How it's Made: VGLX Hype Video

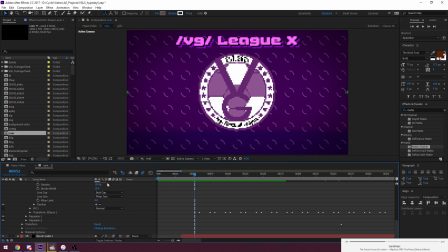11:43 And then I have a second repeater on the y-axis, and basically this is a bit tricky to understand at first, but what this repeater does is that it takes all the copies that repeater 1 has created, so every single copy that's on this x-axis, and then it puts them on the y-axis.
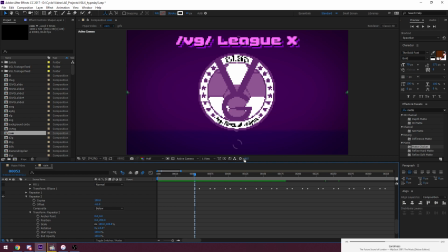12:01 So for example, if I turn this off, then you can see that there's only a line. You can't really see it because it's behind all this stuff, but it would be the same way. It would be just like repeater 1 on its own, except it would be vertical instead of horizontal. So when you activate both, you get a full grid like this.
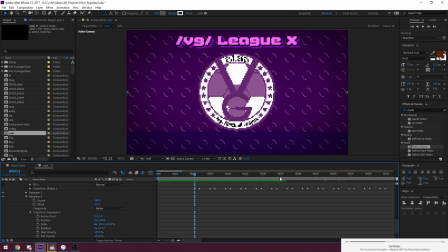12:20 And once again, I have 100 copies and an offset of something. It's just basically I want to cover the whole screen with it. And this is the best way to do it. It certainly beats building a grid and then copy pasting one shape over and over and over.
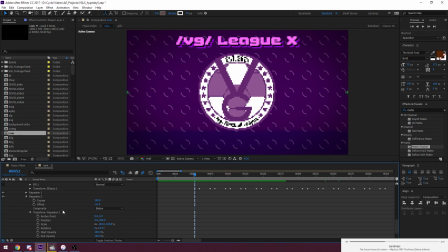12:37 It just gets really unmanageable at that point. Your project will be just fucking unreadable. So they're pretty useful. You can only use them with shapes, unfortunately. If you could use them with images, it would be a lot easier on me sometimes, but this is pretty useful.
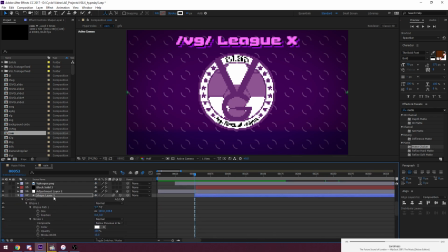12:55 What's next? Yeah, there's something I didn't cover with this layer just yet, and it's animated. So the first thing that I can see, whenever you see those dots on the timeline, basically shows keyframes. So I've got an animation going on here.
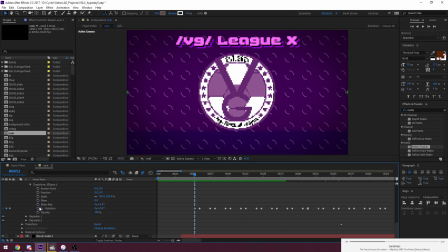13:14 I go into it. There you go. It's in transform, and I've got a rotation set up, so you can see there's a bunch of keyframes all around. And what I'm doing with this, with these rotations, is that I'm basically turning these quarter circles 90 degree.
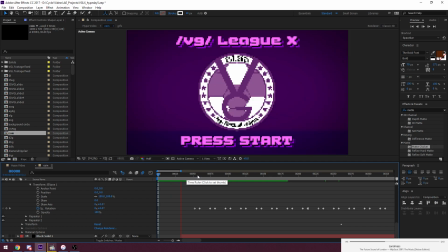13:29 So if I play the footage, you'll be able to see they spin around kind of. Computer's kind of rendering the video as I go. That's kind of annoying with After Effects. You can't really get a smooth. You can't really get a smooth preview going unless you pre-render.
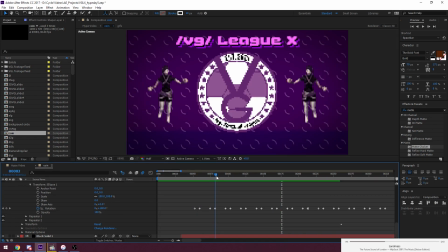13:46 But you can see if I drag my cursor around that every now and then it kind of rotates a little bit. And that's kind of like some background action that you can have just to help make the background a bit more alive.
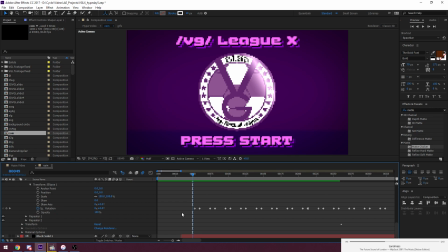14:00 Because if it was just this color and then nothing else, it would be a bit dull. Do I have anything else?
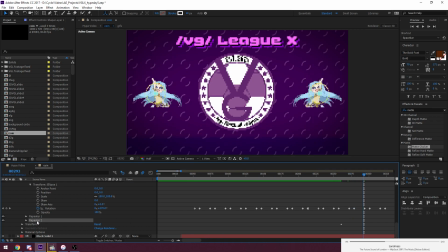14:08 Yeah, I think that's pretty much it. I think I have another. Yeah, let me see.
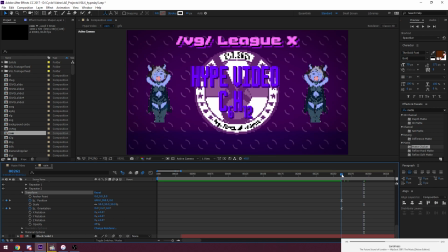14:15 Oh yeah, right. I kind of move it around later on. I'll talk about when we get there.
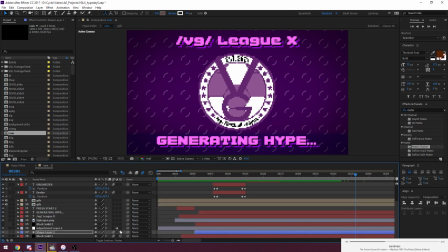14:20 It's nothing major. It's just that this is I have a bunch of icons over there. Most of them don't really matter, but the two on the right, so the one with the circles and the one with the cube, are kind of important.
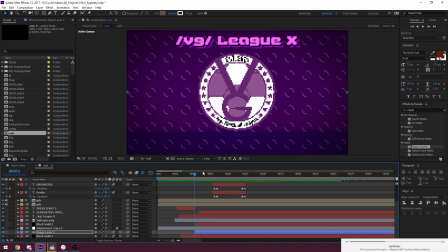14:36 These won't often come into play because I don't tend to use that too much. But the ones with the cube, there are 3D layers, which basically means, well, you can move them in 3D.
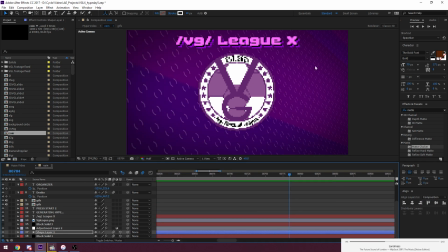14:54 And if I move the timeline ahead, you can see that the background kind of shifts on a perspective, and that's what you can do with 3D layers. If I turn these off, you can see it stays in place. If I turn them back on, then I've lost my modifications, but whatever.
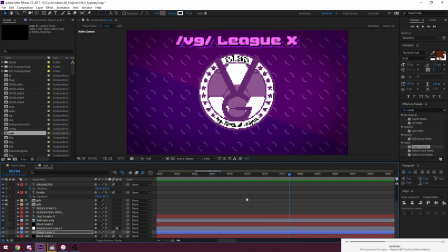15:14 I can just do that. There you go. So, that's all for the background, at least for this first part. But as you can see already, there's a lot that goes into this. This text, nothing much to it. It's just I looked up some fonts,
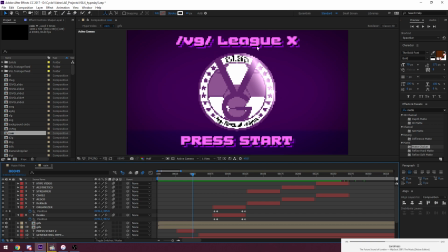15:33 something that would look kind of something you'd see on an old video game to match with the pixelized logo. And I've got, let's see, it's, VGL, yeah, there we go, VGLX, for example, we'll take that.